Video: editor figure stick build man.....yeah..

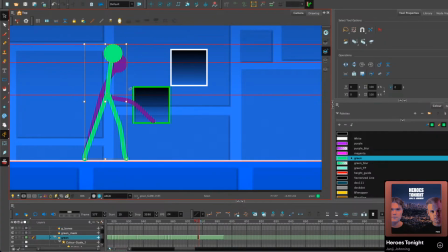74:48 And then if we want to just basically check and see if this will look good, we can add this 2-frame slight difference in the pose.
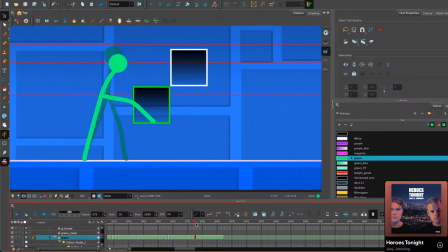And then we can just manipulate it in whatever way we want. Yeah. All right.
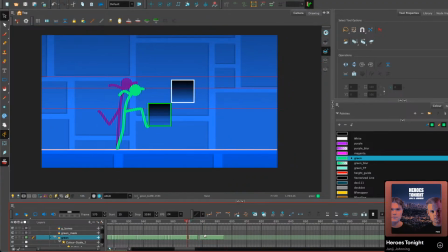It looks like the Half-Life logo. Shut your eyes up.
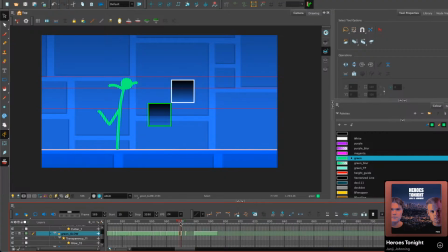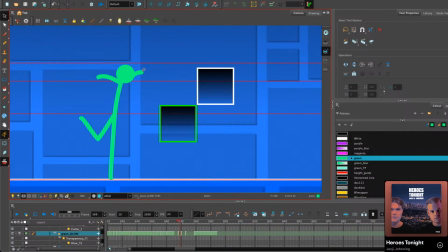Ooh, here's an idea. Here's an idea, okay? I won't be able to do all of it, but what if this kick
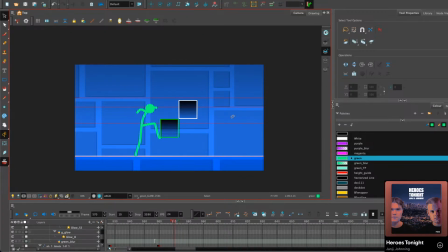76:03 moves the block 5 grid spaces up, like it's the button with the 3 arrows instead of the button with the 2, like this one? What if it sends it up 5?
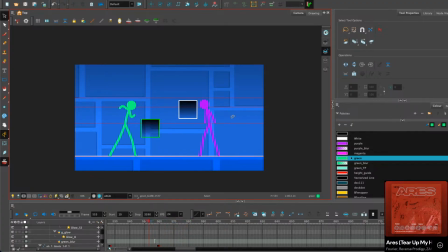76:22 Because it's such like a powerful input. So it shows that there are multiple types. Oh, I like that idea. I think I'm gonna do that. I think I'm gonna do that. I think I'm gonna do that.
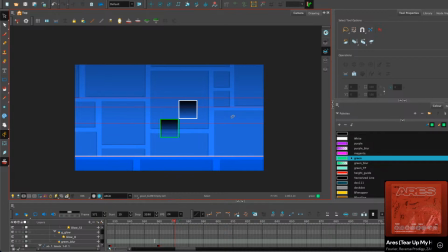Okay. So what I'll do is I'll get the block.
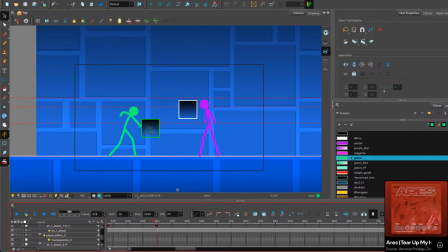76:55 I'll get the block set, which means I need to turn the grid on, so lag incoming.
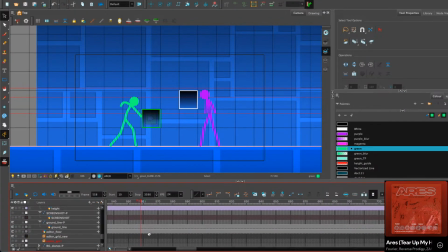77:01 So as you guys can see, not everything is planned out. There's still room for like input on things, which I think is important.
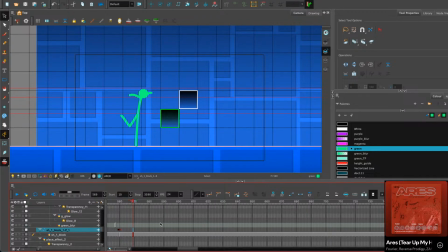77:15 That everything isn't set in stone. What's necessary is set in stone, essentially. Not yet a lag breaking? Yeah, I get ya.
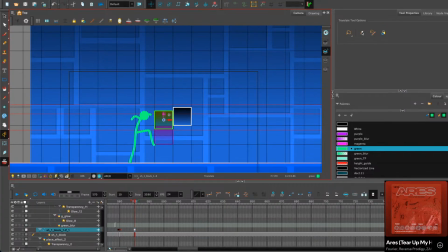77:31 Okay, so 1, 2, 3, 4, 5.
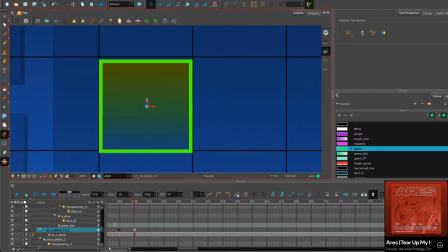77:37 Up here is where we want it.
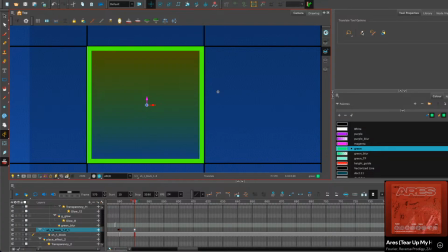77:45 That looks good to me. Maybe slightly down.
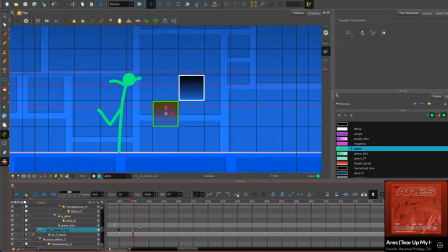77:52 Right about there. Yep. So then he kicks it. This pose has to last for 2 frames.
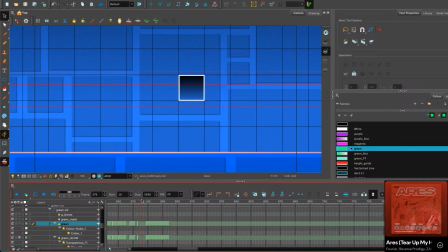Okay. I honestly think now that
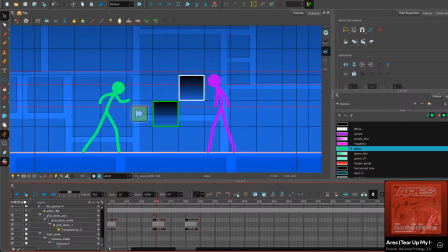78:25 I'm doing that this movement should be a little bit downplayed so that this one feels stronger. What do you guys think about that? Does that make sense?
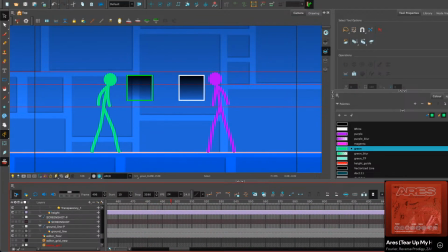78:45 So like this one was just a tap, tap, tap, punch, kick.